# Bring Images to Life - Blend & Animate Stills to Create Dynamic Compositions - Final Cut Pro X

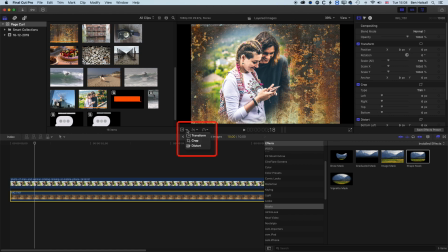Now, as soon as we come to our Ken Burns effect, which we're going to do using the crop option here,
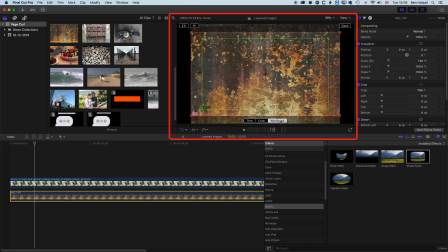so if we bring up crop and then switch this to Ken Burns, you'll see that we've got a zoom out of that. So basically, it's starting zoomed in, and then we're moving further away from that kind of grungy, rusty wall type surface.
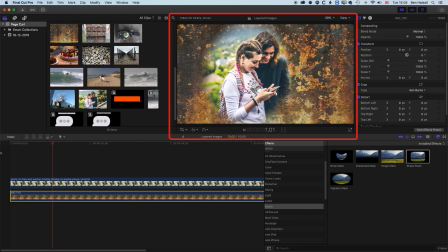So we'll hit done here. And so basically, now you'll see that the wall moves away from these two people, kind of gives it a nice animated effect. Now, if I come to this layer, I'm going to add the crop at Ken Burns again.
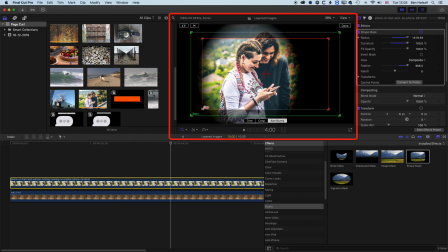And basically, I want this one to zoom in, so you can see it starting wide and zooming in, and we're going to make sure it centers on the zoom in on this person here, and we'll hit done.
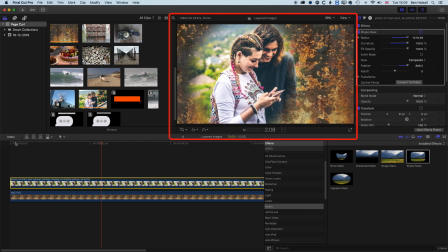And so basically now you can see we get this nice kind of juxtaposition of one image zooming out and one image zooming in, which gives this very cool animated effect. Now I want to move my image across the left a little bit. I'm going to come and do that up in the inspector where I have my shape mask and come to position.
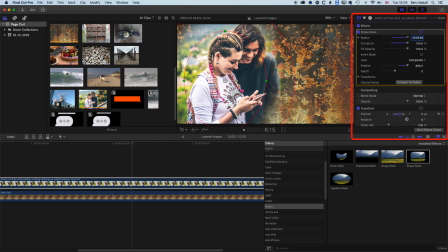And we're just going to drag the exposition to the left. So we kind of leave these guys hang off to the left here. And that is essentially the kind of main part or one of the main parts of this animation, kind of bringing this image to life.
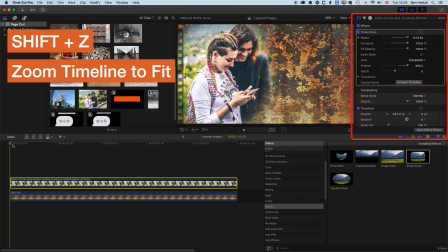So I'm just going to do Shift and Z again so we can kind of zoom to fit. And now I'm going to come up to my generators.
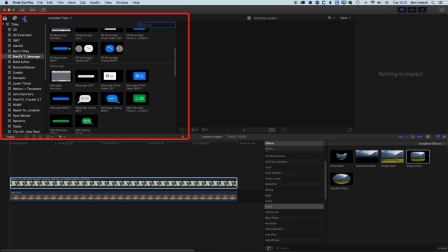And this has this last little bit of animating these layered images. So I'm going to come to my generators and I'm going to close up my title options here. And then we're going to come down to the backgrounds here. And basically I'm looking for this drifting generator.
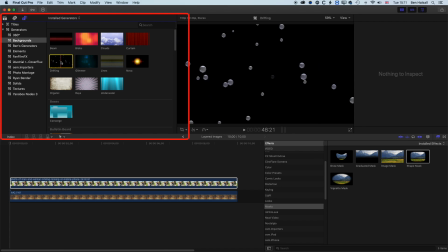And you can see at the moment it's set to these kind of bubbles. I'm going to drag this down to my timeline.
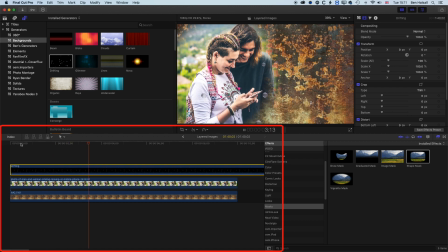And now you can see we have these little bubbles hovering over our image. So I don't want this kind of 3D bubble here. What I'm looking for, and if we come up to the inspector on the top right, you can see we've got options for this shape. We're going to change this to dust.
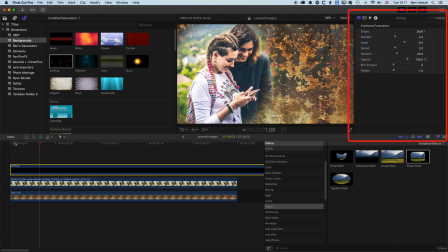And so what you'll see when I play this back now is that we have just these little bits of dust kind of floating along the image, but they're quite slow at the moment. So I'm going to increase the number of these. So you can see we can wind this up to 10 just so we can really see what's happening here.
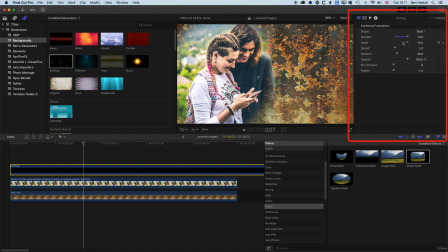I can increase or decrease the scale of these. So I'm just going to drop these down a little bit. And then we can also change the speed at which they're playing back. So we get a little bit more movement on screen there.
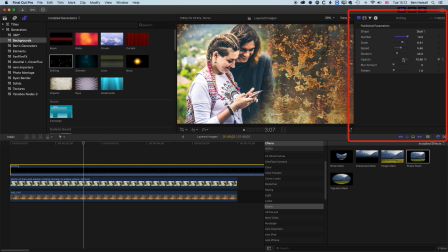And we've also got options for the opacity. So we can dip these down so we can see more of the image behind. And we can also increase the blur of these as well. So we have a little bit more of a blur as we kind of move through. So you can see we're basically getting these little floating bits of dust over the top of our image.
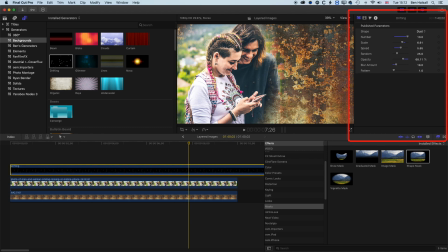Now I find that they have a little bit sometimes too darker edges. So I'm going to come to my layer blend modes underneath my video options here and change the blend mode to screen, which is just going to leave away those darker edges and we're just getting that kind of light overlay of this.
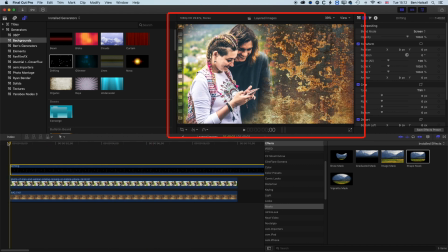So if we play this through now, you can see we've just got these nice kind of floating shapes over the top of our image, which is just helping to kind of give that sense of animation of our image.
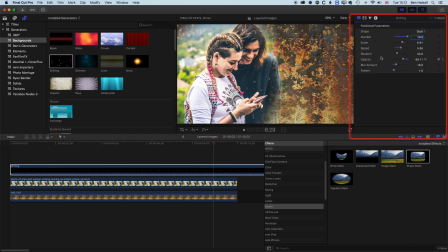We can also just randomize these a little bit more. And the last thing I want to do is just avoid any of those bits of fluff kind of hovering over the faces.
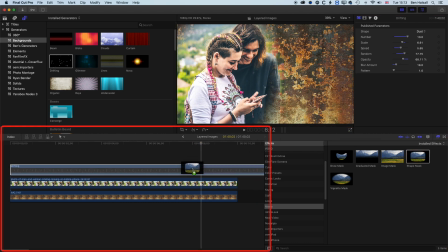So I'm going to add a mask to this layer as well. So I'm going to add a shape mask. Okay, so you can see we've got that same shape mask. And this time, what we're going to do is make this an oval and kind of position it around the head here. And then with that layer mask, I'm going to come to my video options and I'm going to invert it. So basically, any of these bits of dust and stuff like that that are floating around aren't going to float over the face here.
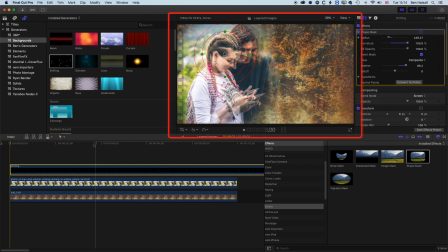So we're kind of focusing in on that subject. So you can see now that as we play this through, we get this nice motion. We get these little bits of animation in there as well.